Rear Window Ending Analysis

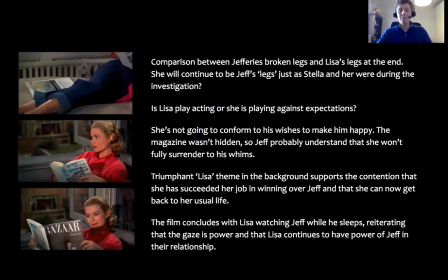(14:58)
so we've had a look at what Jefferies final position is now we are we kind of panned across the room to Lisa so interestingly interestingly we kind of cut straight from Jeffrey's legs
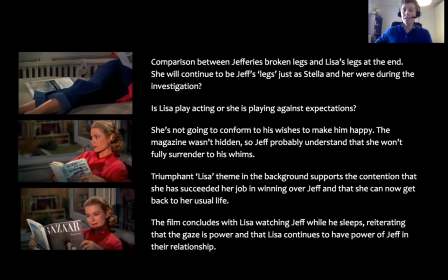(15:14)
and we actually move across to Lisa's legs so it seems like Hitchcock is making some sort of comparison between the two here so my reading of this is that maybe she will continue to be she'll continue to be Jeff's legs okay so
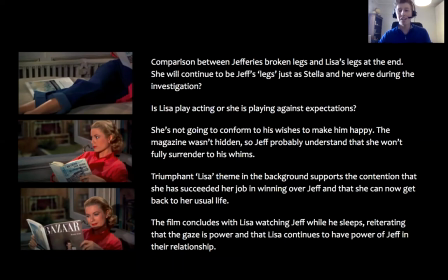(15:30)
so just like Stella and her were the ones that kind of carried the investigation just as though Jeff was reliant on them to to do his bidding to cook for him, to give him massages at the start of the film. I think it's suggesting that Lisa will continue to be the dominant one in the relationship.
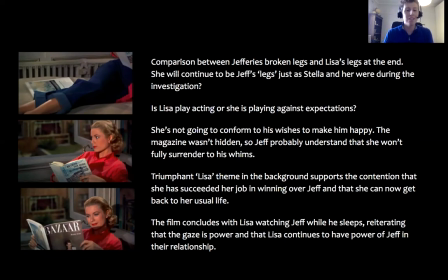(15:52)
Maybe don't use this phrase in your essay but she will continue to kind of wear the pants in the relationship. But the big question of this final moment, and it's definitely open to interpretation and you might hold a different view is the question is lisa play acting
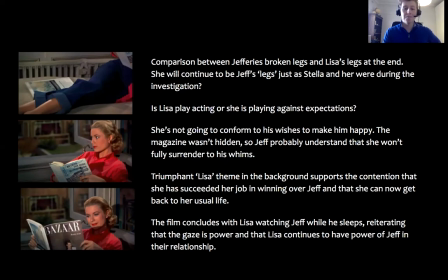(16:10)
or is she playing against expectations okay my my reading of the ending is she's decided she's not going to conform to his wishes to make him happy okay so she does swap between the book of beyond the high himalayas
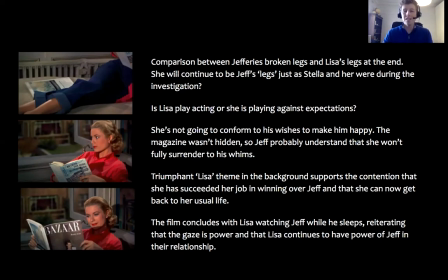(16:29)
back to her bizarre magazine and to me this is her reasserting her true self okay she's the magazine wasn't hidden it wasn't completely tucked away hiding in a corner of the room so I think Jeff even probably understands that
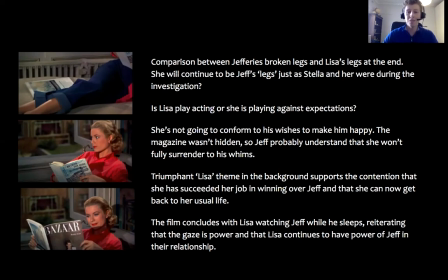(16:47)
she's not gonna fully surrender to his whims okay they might be able to find a greater level of compromise but I don't think Lisa is the type of person who's fully going to go away from her true identity.
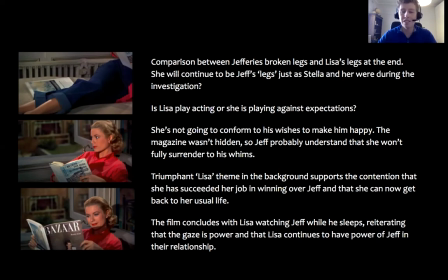(17:01)
Another reason that I kind of have this view is because of the the triumphant song of Lise in the background. To me this very much makes it a contention that she has succeeded in her job in winning over Jeff and
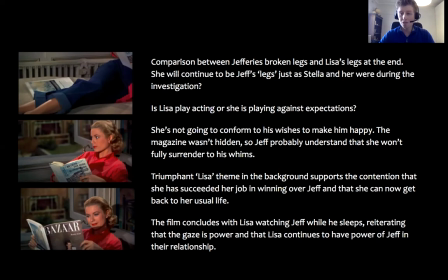(17:15)
perhaps she can now return to her usual life this time just with Jeff on her arm as well. Okay and we do see in this final scene that again Jeffries is the passive
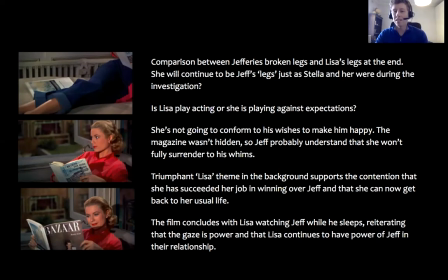(17:30)
one he's the one who's asleep and the film actually concludes of Lisa watching Jeff while he's asleep so to me this is reiterating the gaze that the idea that gaze is power and as I've said that perhaps Lisa
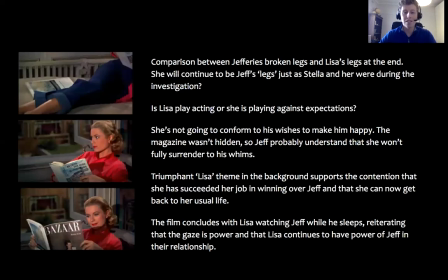(17:47)
continues to have power over Jeff in this relationship okay that's my reading but again if you you can definitely use evidence to support a different argument.
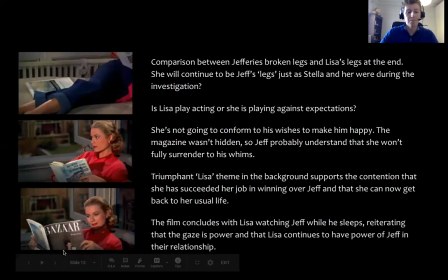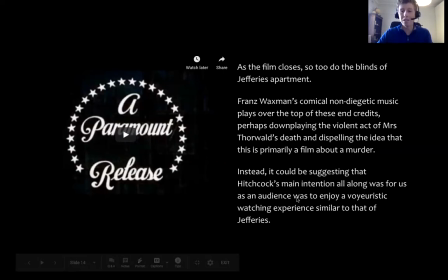(18:05)
All right just quickly I'm not sure if this is in the original video so I'm just going to show you the very final moments of the credits of the film.
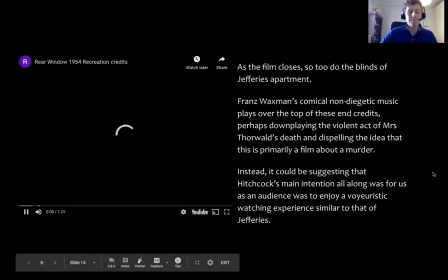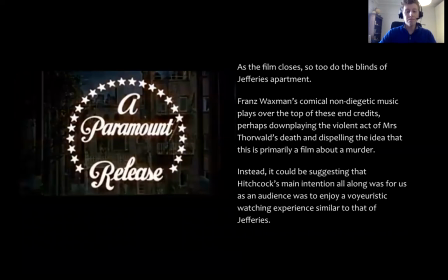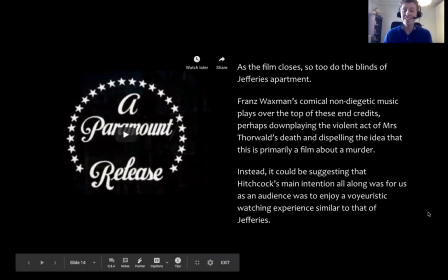(18:24)
Okay so just a very small detail but it's important to know I guess just as at the start of the film we saw the blinds raise up as the film closes so to do the blinds of Jeffrey's apartment okay so Jeffrey's life of being a voyeur seems to us at least temporarily ceased
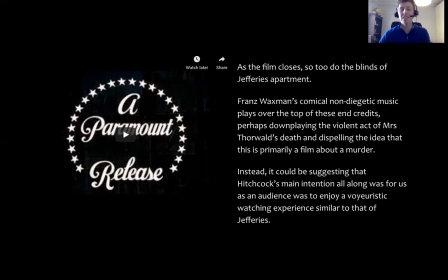(18:44)
now he has Lisa in his life now that he's content and so too has our cinematic experience but I kind of want to pay attention to the music in the background here so we see Franz Waxman's comical non diegetic
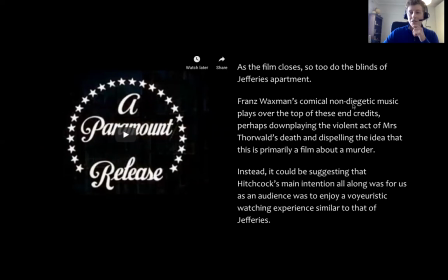(18:59)
music okay it's the only non diegetic music we see apart from the very opening credits as well.
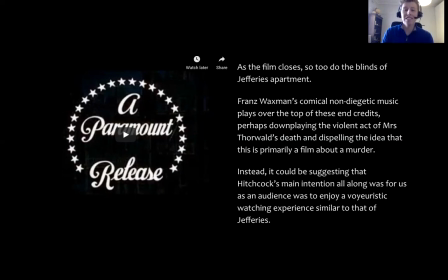(19:08)
And the fact that it is so comical, that it is so light-hearted, to me this does downplay the violent act of Miss Forwood's death. Okay, that's predominantly the key plot line, but to me this comical musical at the end, music at the end, is suggesting this isn't primarily a film about murder.
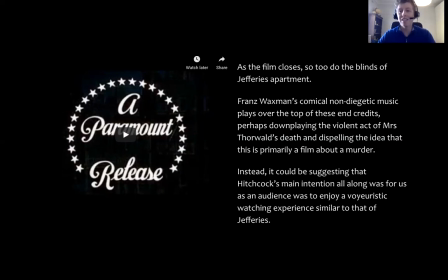(19:27)
That's not, that was the storytelling device that Hitchcock used to drive the plot but that wasn't the main focus. So instead I think it is suggesting that Hitchcock's main attention all along was
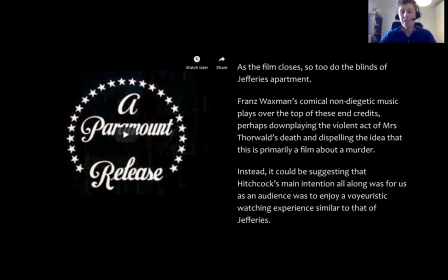(19:42)
for us as an audience to enjoy a voyeuristic watching experience similar to that of Geoffrey's. Okay so part of us maybe has the guilty pleasure of prying into these private lives where we know that we shouldn't be watching.
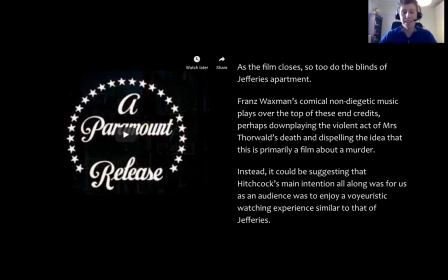(19:59)
Okay so to me that comical music at the end reinforces that idea.
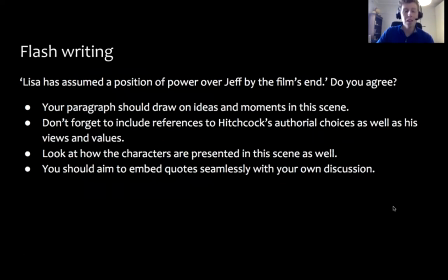(20:09)
Alright, so just to conclude this lesson, just one kind of question to pose to you, and as I said, this will probably enable you to reflect on your own position of the film's ending. So the question, Lisa has assumed a position of power over Jeff by the film's end. Do you agree?
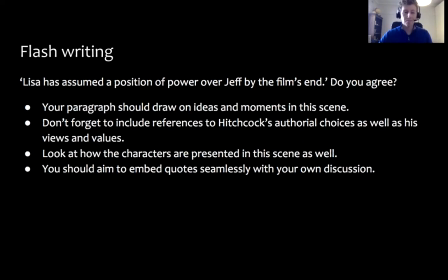(20:29)
So just like we've been doing cover flash writing, make sure you draw on specific moments in the scene, Hitchcock's ethereal choices, and make sure you embed your quotes seamlessly into your discussion.
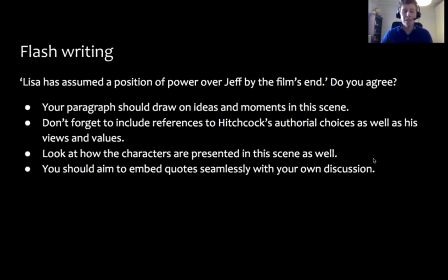(20:47)
All right, so that's all from me. So I think it would be worthwhile that you Zoom with your teachers to go over some of these ideas. And as I said, make sure you do complete the worksheet that is attached to this PowerPoint and
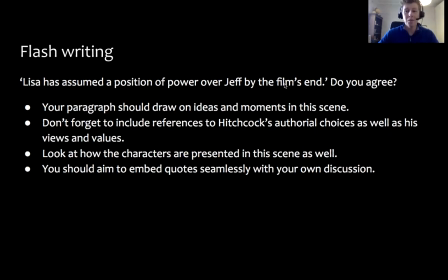(21:02)
really reflect on where you stand in the film's ending. Okay, you're probably not going to have time in your essays to be I don't know dilly dallying and maybe reflecting on all the possibilities of the ending in the film okay it's probably good if you have a maybe a
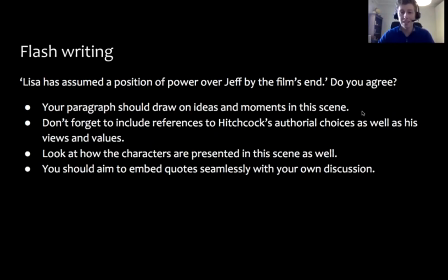(21:21)
stance on what you believe Hitchcock's intention is at the end so hopefully you found that useful and yeah good luck for the upcoming sack alright thanks guys